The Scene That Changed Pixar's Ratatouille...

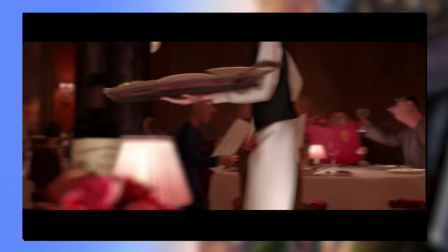With this motion once again meaning, look at all this, isn't it nice? Ready to chum in the oven.
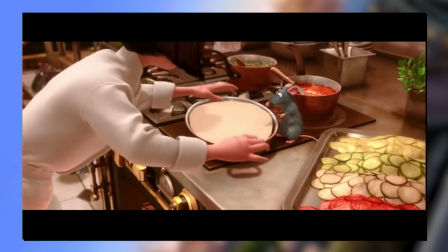All the while interspersed with the stakes on the side.
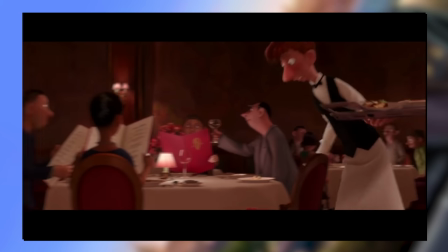Not only with the slight frantic speed of linguine sporting around the restaurant, but stopping by on Anton Ego.
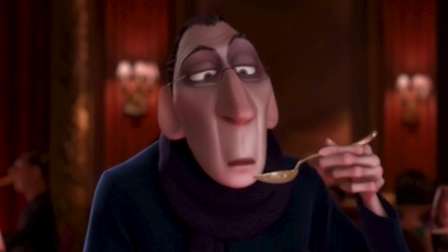Designed to be as antagonistic as a realistic human can be. Dark blues to show the minimals of joy.
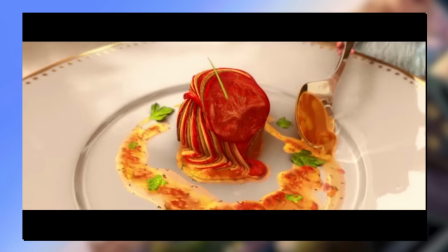And then we're back to the food! Close up for that money shot of all those toppings before finishing up on one more craning swirl.
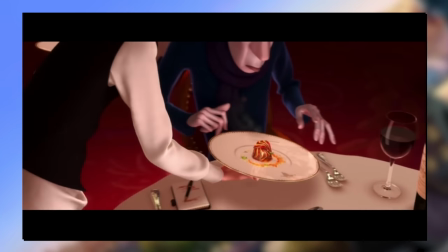Matched by Remy spouting a sauce in a circle around the dish.
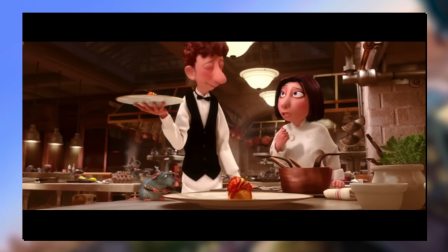Lifting up just in time for our humans to express to each other, adding an extra little layer to an already culminating moment.
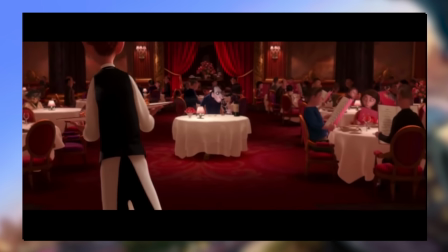And our linguine goes.
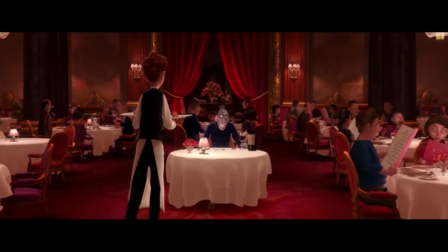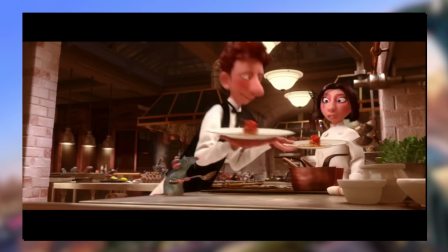Focusing first on the ratatouille itself before it's carted away, and then onto it again when placed on the table.
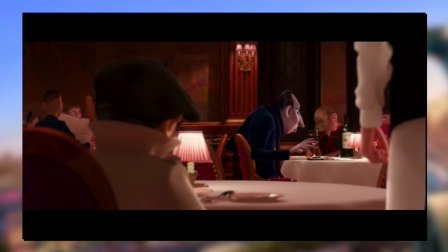It's not about the reviewer just yet. Or this spy of a character who again, we don't really need to worry about.
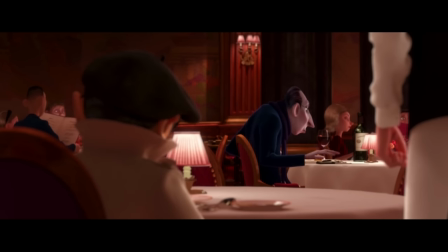But as he chuckles at the disadvantage of the restaurant,
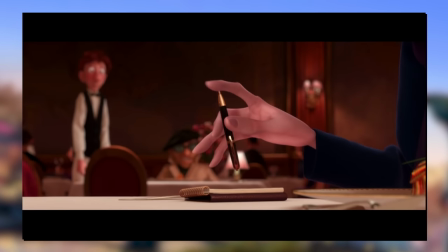we again have a focus pool starting from the reviewer's pen. Expertly applied as it has been used for this craft many times before.
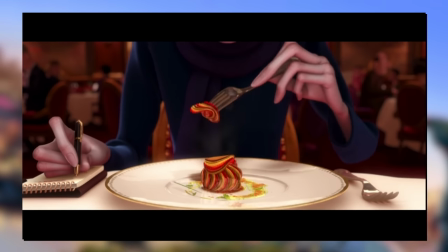It's a gulp before the main event for making such a bold choice.
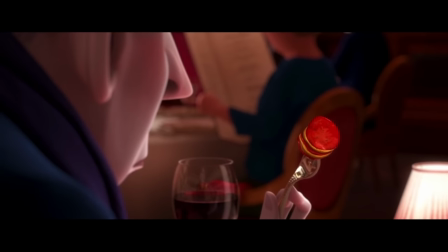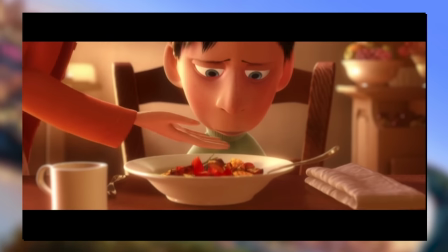So agonisingly slow, really building up the tension for what what this demonstrably scary man will think of it.
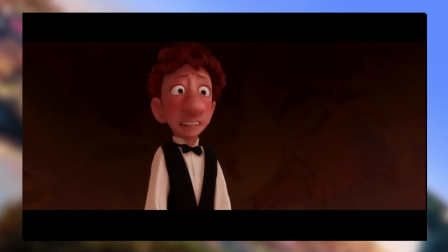It's only 6 seconds, but I'm only allowed to show 6 seconds at a time, they're really making me stretch for this.
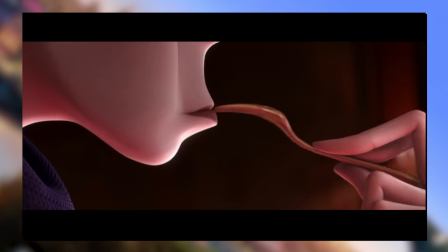And it's not a moment of adoration, just look at those teeth! It's more like a monster taking a bite you're so scared.
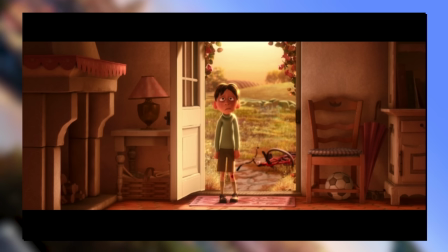Shocking to see this on a French character seems much more like a good great British character trait. But then of course we get...
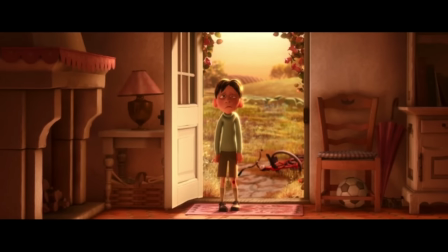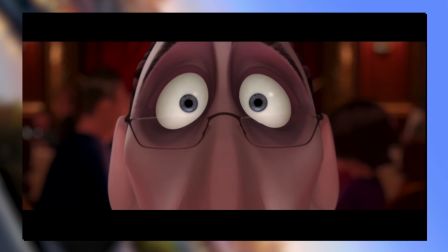First, it's just a close-up. The eyes and the nose, opposite to the jaw we just saw.
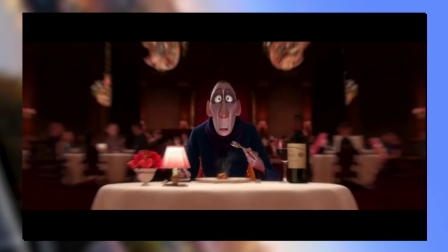Or, no longer is he being displayed as a beast. Before cutting back a bit to this midshot, prepping us for a match cut to some time in the past.
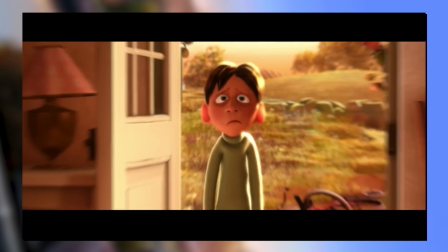Reaching there first with an aggressive dolly zoom as the background blurs away at a faster rate to Ego,
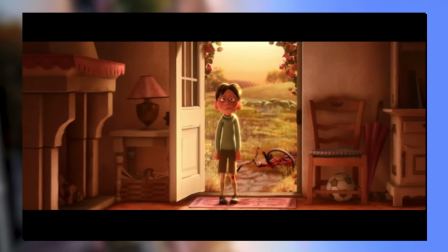pulling right out to within the eye of Anton, visibly scratched from a fool on his bike.
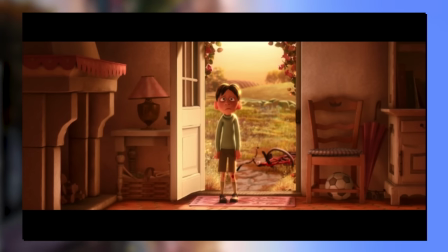Suddenly, all those dark blues and dim hues are replaced with this unending warmth, the comfort of a childhood home, and the security of a time of peace.
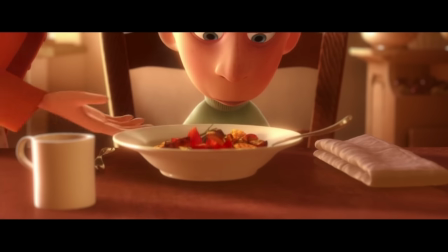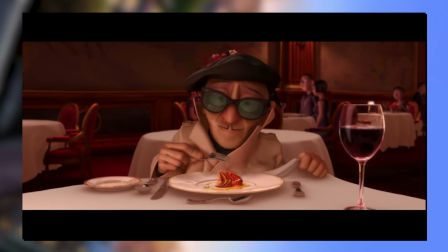This ratatouille tastes like a mother's love, as the memory brings back a moment of support after a bad day.
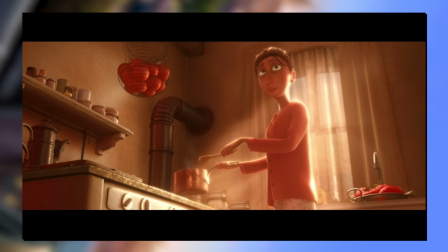The mother incredibly empowered at this low angle, explained by both baby Anton's small stature, and for how much he must idolise his mother.
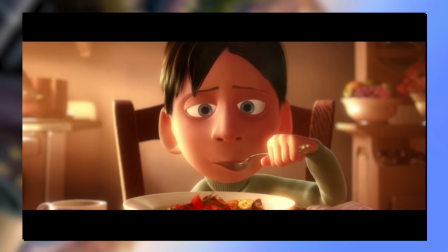The food is not even the focus, it's all about the sense of happiness felt in Anton's early days here.
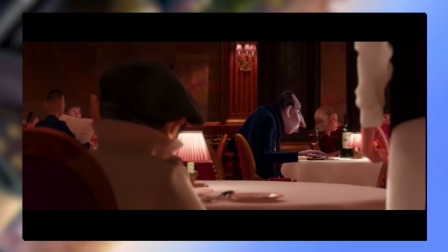Something perhaps modern day Ego has long forgotten. But how?
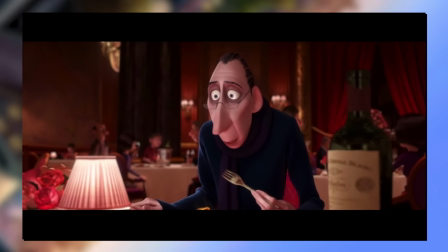How did Remy manage to perfectly replicate Ego's mother's recipe first try like that?
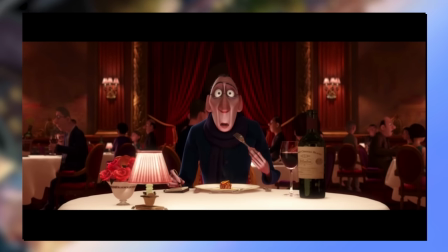Well, I always liked the theory that they both came from the same source.
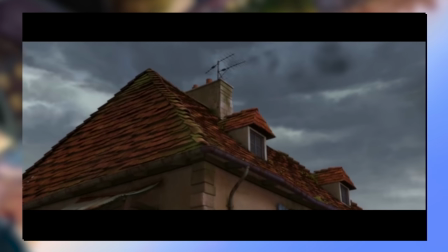Remy of course learning how to cook with a selection of human ingredients, all coming from the same little house in the middle of nowhere.
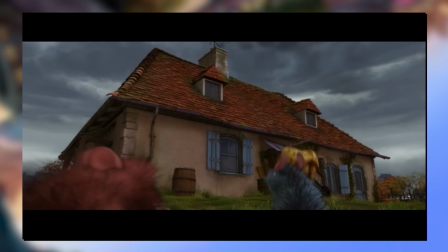At the start of the film, we see his very home, and who's house there but some old lady.
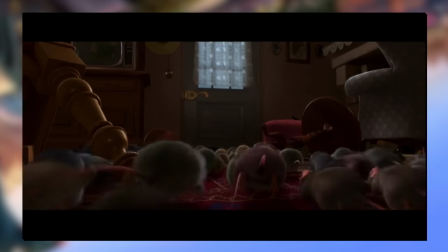Jump back however many years Ego is old, and maybe in the distant past, this childhood home is the very same home.
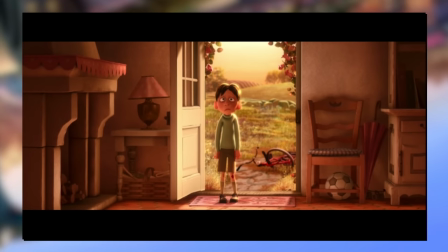With the very same lady living in it.
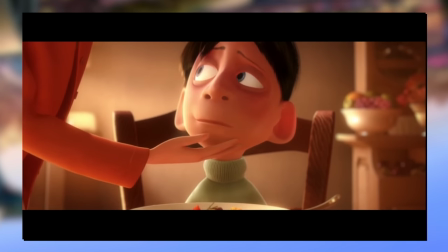If Ratatouille was Remy's specialty, perhaps he learnt it through the very same recipe that Ego's mother used all those years ago.
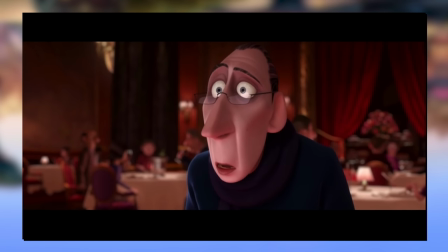And hence, he cooks exactly like this cruel reviewer's kind mum. Or it's just a practical reuse of assets and some movie luck magic.
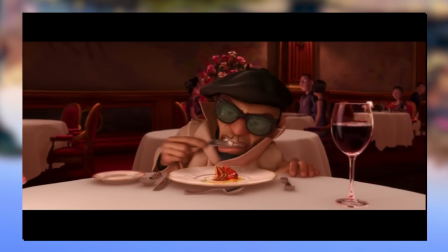But as the end result is still the same, we zoom back into Anton's eyes, and back to that fateful night in the restaurant.